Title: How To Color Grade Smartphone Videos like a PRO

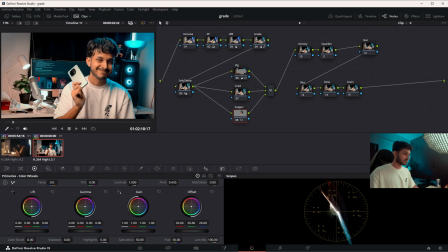So I'll get it back and keep it a little more approachable. 28 looks fine. This is before, this is after. We have more light on this side of the face. Perfect. Now let's go to the gradient part. This is a generally good rule of thumb to add a little gradient at the bottom of the screen.
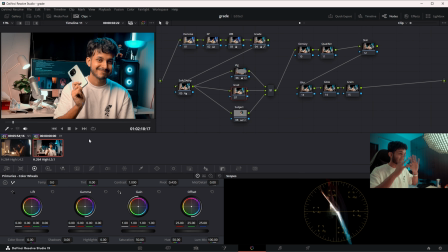So again, we are more accustomed to look at the important things. So I'm going to go into power windows again. This is the gradient one and I'm going to reverse it and place it down here.
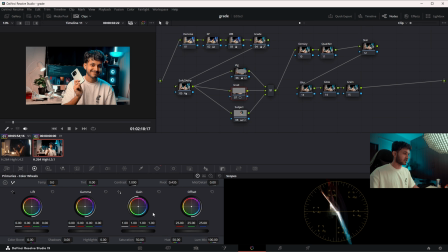And then I'll go into curves or go into offset, doesn't really matter. I'll bring it down. That way you can see this gradient.
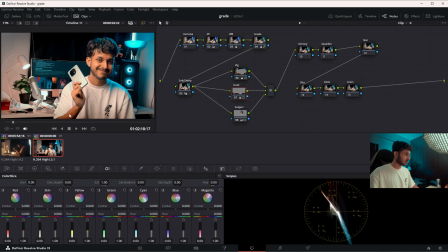There's a very slight gradient at the bottom of the footage. This is before and this is after. And again, this just looks more natural to look and actually direct our eyes to what should be directed to. Now let's go add some density.
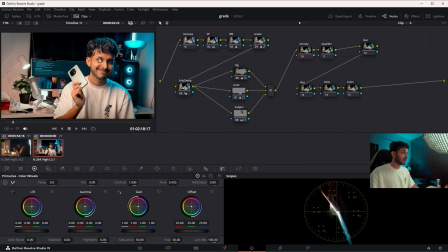I don't really think we need much of density because I am very happy with where the skin tones are landing, but let's just try it once. I'm going to go to color space and HSV. I'm going to go to channels, channel 1 and channel 3, turn them off. If you do not understand what I'm doing with color density, I have uploaded a video explaining exactly why do we do this,
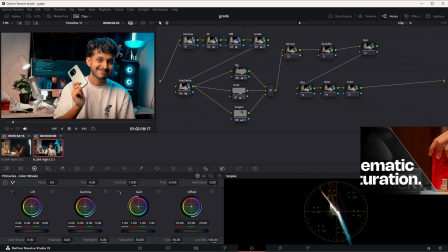what is subtractive saturation and what is the problem with the normal saturation wheel that is over here. Go check out that video if you do not understand this. If you have already watched this video, perfect. I'm going to increase the gain and that brings a little more life to our skin tone. That is true, but I don't think I really need that at this point. Let's look at the other parts of the footage.
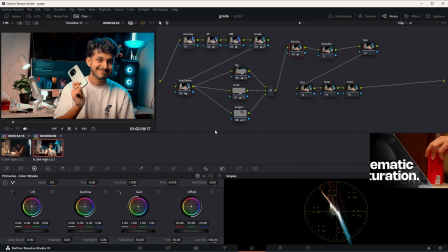Does that make anything better? I don't think so. I don't think so. I think it is good where it is. We don't need this thing. Let's go to qualifier. I think our Skin tone is perfectly fine in this case.
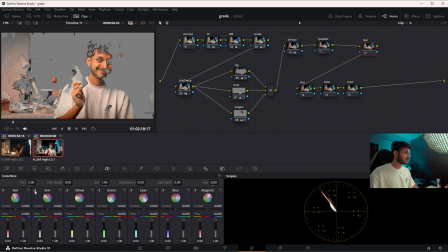Let's see with the color slice tool. And I think our skin tone is majorly pretty fine.
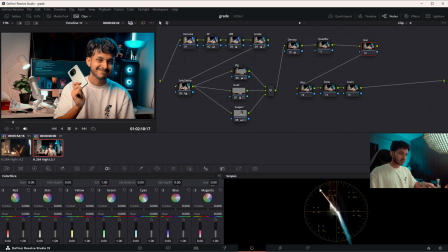It is lying on the skin tone indicator line in the vector scope. So I think we're doing pretty fine with that. Okay, cool. We don't really need the qualifier.
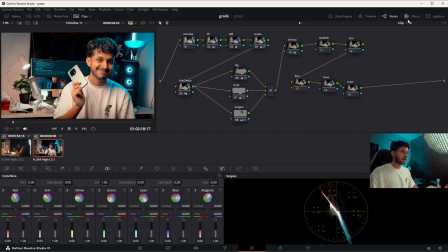I think everything looks good. We can come in and add a little bit of radial blur and tone it down, place the center more towards my face and tone it down to like something like 0.22.
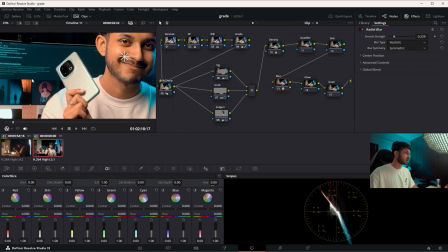And this is before, this is after. If you're not able to see it, I'll zoom in. So look at the edges.
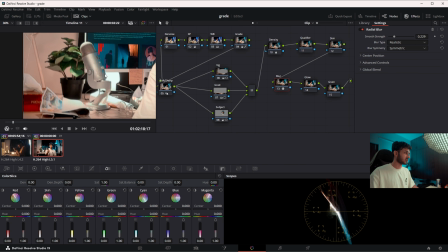This is before, everything is sharp. This is after, everything is a little bit rotated and blurred.
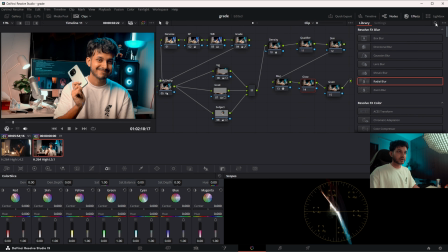Now, if you want to add a little bit of glow to it, you can come to glow over here. Everything that I've used so far is absolutely available in the free version of DaVinci Resolve, so don't need to worry about that. I'll manage the threshold so things don't shine too much.
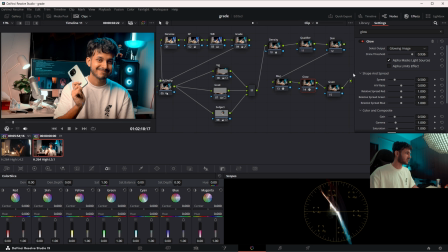I think this much shine is perfectly fine. I don't think shine, we don't need much shine anywhere in this shot, but that looks good. Okay, cool. Now, this film grain is something that I can add over here. This is not available in the free version of DaVinci Resolve,
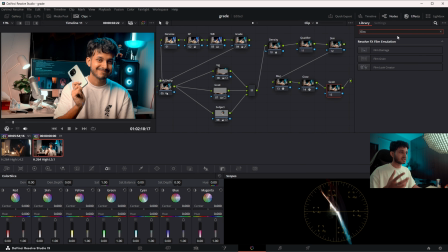but there's a very easy way to emulate this using an overlay and grain overlay that you can find on Google anywhere. So I'm going to take film grain and add a very slight bit of 16mm archival print.
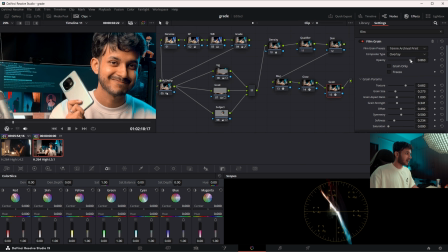There's a very slight grain. I don't know if you can see it on YouTube after the compression,
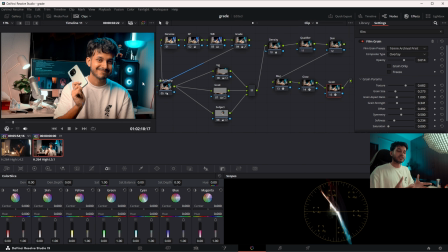but it just adds a little more oomph to the shot and makes it look more cinematic. So this is what we started with and this is where we're at now. Pretty amazing, I will say. And if you have the premium version, that is the DaVinci Resolve Studio, you can do even more.
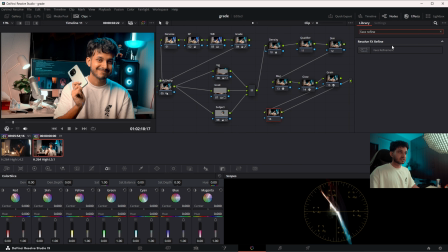You can do face refinement. It's called face refinement. I'll bring it over here. And what this will do is to detect a face in my frame, and then it will track the face all the way throughout the video, along with the facial features, my eyes, my mouth, my nose, my skin, my forehead, and everything.
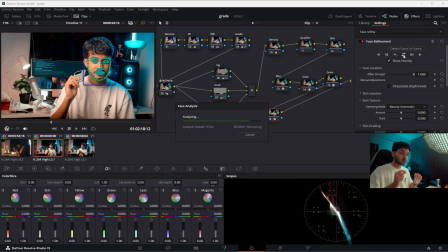And later on, I can make changes to the specific features. I'll show you how. I basically want my other eye to be a little more bright because it is very dark.
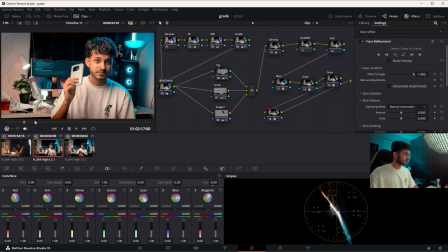I'll get the overlay off and somewhere where the eye is very pretty bright and cool. This is, I think, where I need a little more light on this side of the face. So skin isolation, we don't really need much. Skin texture, again, you can add more texture, less texture. You can do all those things over here.
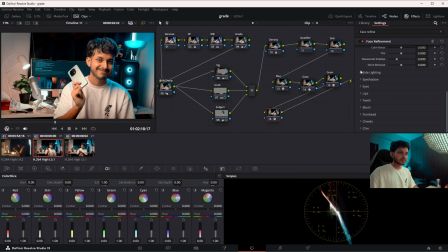Not really my thing, but yeah, side lighting, I don't want that. You can have like side lighting, like this is the right side of the face, right? I can add a little more gamma to the right side of the face, then it will add a little more light to that side. See, it is adding a little more light to the right eye in this particular frame.
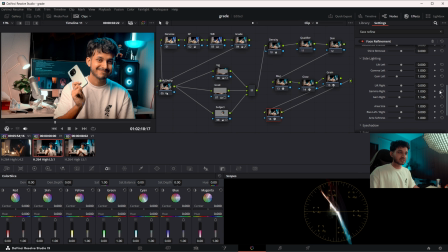And I think that is good. I'll adjust the gamma back to normal, but I'll add a little bit of gain. Not too much though. Just a slight bit of gain and I think that looks good enough. Area softness, I'll increase the softness so that it doesn't show much.
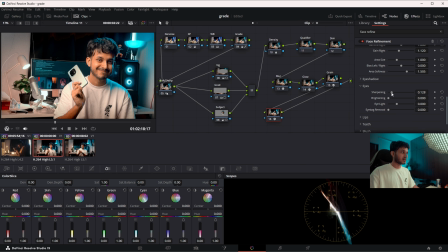And then in eyes, I can add a little more sharpening because our eyes as the audience generally look at the person's eyes. So if you add a little more sharpness, they're easier to look at, they're easier to connect to, and that will be perfect. Brightening, I don't really want much brightening, just a slight bit. I'll zoom in actually, you'll be able to see more.
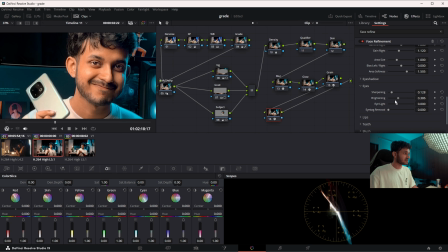Just a little bit of brightness, you see, if I dig it too much, it looks bad. But yeah, that much is fine. Eye light, I don't really need much. I'll just keep it where it is. Eye bag removal, do I have eye bags? I do have eye bags. So I can remove eye bags as well, but I'll just keep them there.
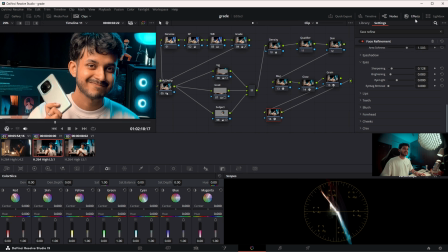It shows, it is a testament to my hard work and the long nights. Perfect. So I think this is where we are at, and this is what we started with. And I am pretty impressed of how much we can do with just a smartphone footage. If you are shooting videos, if you are a content creator who do not have a camera, use your smartphone and use the power of color grading to make it come to life, to make it look that much more amazing. But do let me know if you need more color grading tutorials of phone footages instead of the camera footages that I do. If I get enough comments, I'll make more tutorials on grading phone footages. I hope you learned something. I hope we all can make better videos, learn better colors, and tell better stories. And I'll see you in the next one.